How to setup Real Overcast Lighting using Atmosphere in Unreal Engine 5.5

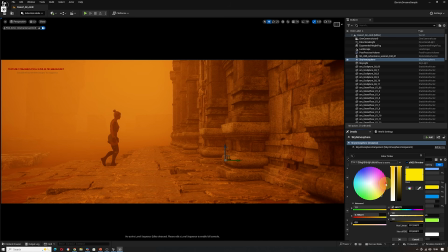And as you can see, I'm absorbing a certain level of color. You can tweak it as needed based on your reference. And I'm also observing the opposing color here in this case, because obviously I'm looking to prioritize the orange color. As for the skylight, I believe I have it on 3 to make sure that,
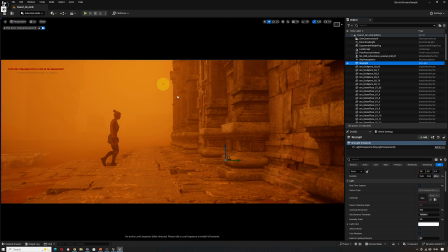it's filling in the areas I should, and also brightening the sky, because if you keep it at 0,
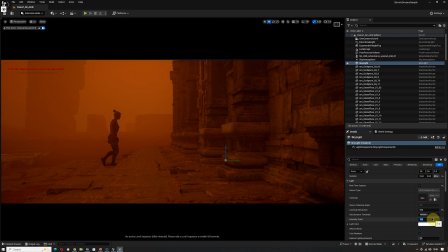you would have to change the other settings. So sometimes it's just quicker to do this.
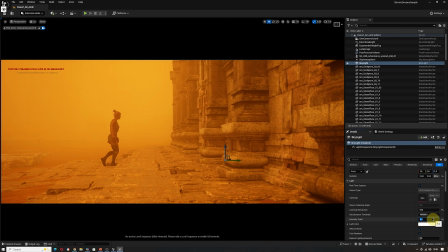Now this is the similar relationship between
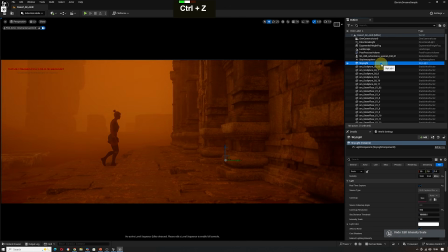some of the settings I just showed you in sky atmosphere, but it's not necessarily physically correct.
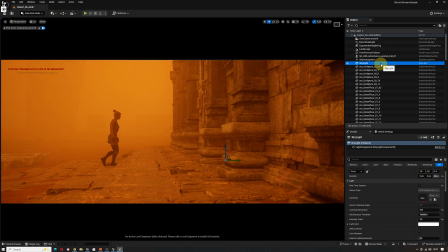When I say physically correct, it is because you need to light the environment as if there was no fog around first, if you need to practice, and then you add the sky atmosphere settings and change it to simulate the fogginess,
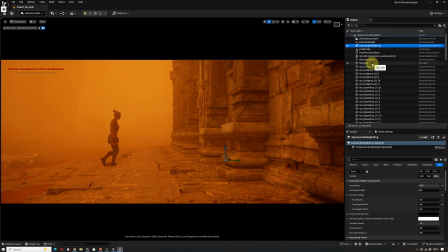right? Because this is my argument. My argument is that when you have a daylight and it's overcast, the sun doesn't necessarily change, the sky doesn't necessarily change to the same degree. It's really the amount of particle altering your original settings, right?
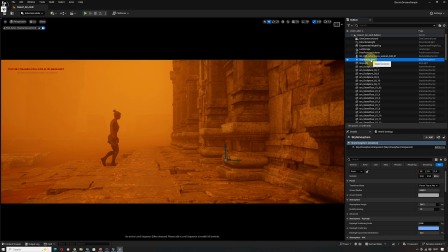So once you understand how to manipulate the sky atmosphere, you will realize you can do more accurate lighting and creative lighting than before. So obviously, if you want a more completed, organized, more structured way of learning this, feel free to leave a comment, like, subscribe.
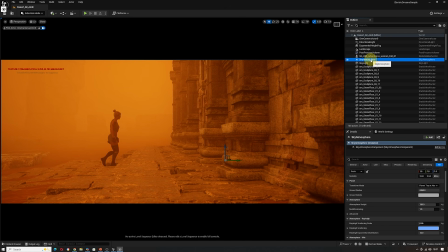I might put some more effort into explaining everything in more detail, different settings, different scenarios, so you can really understand it even more. But as for a free YouTube video, this is what I had time to do for you guys.
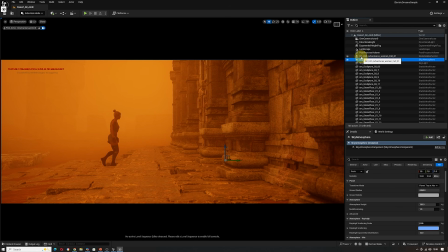I hope you enjoyed it and you got something out of this. And maybe you can try it out and let me know how it works for you. And thanks for watching.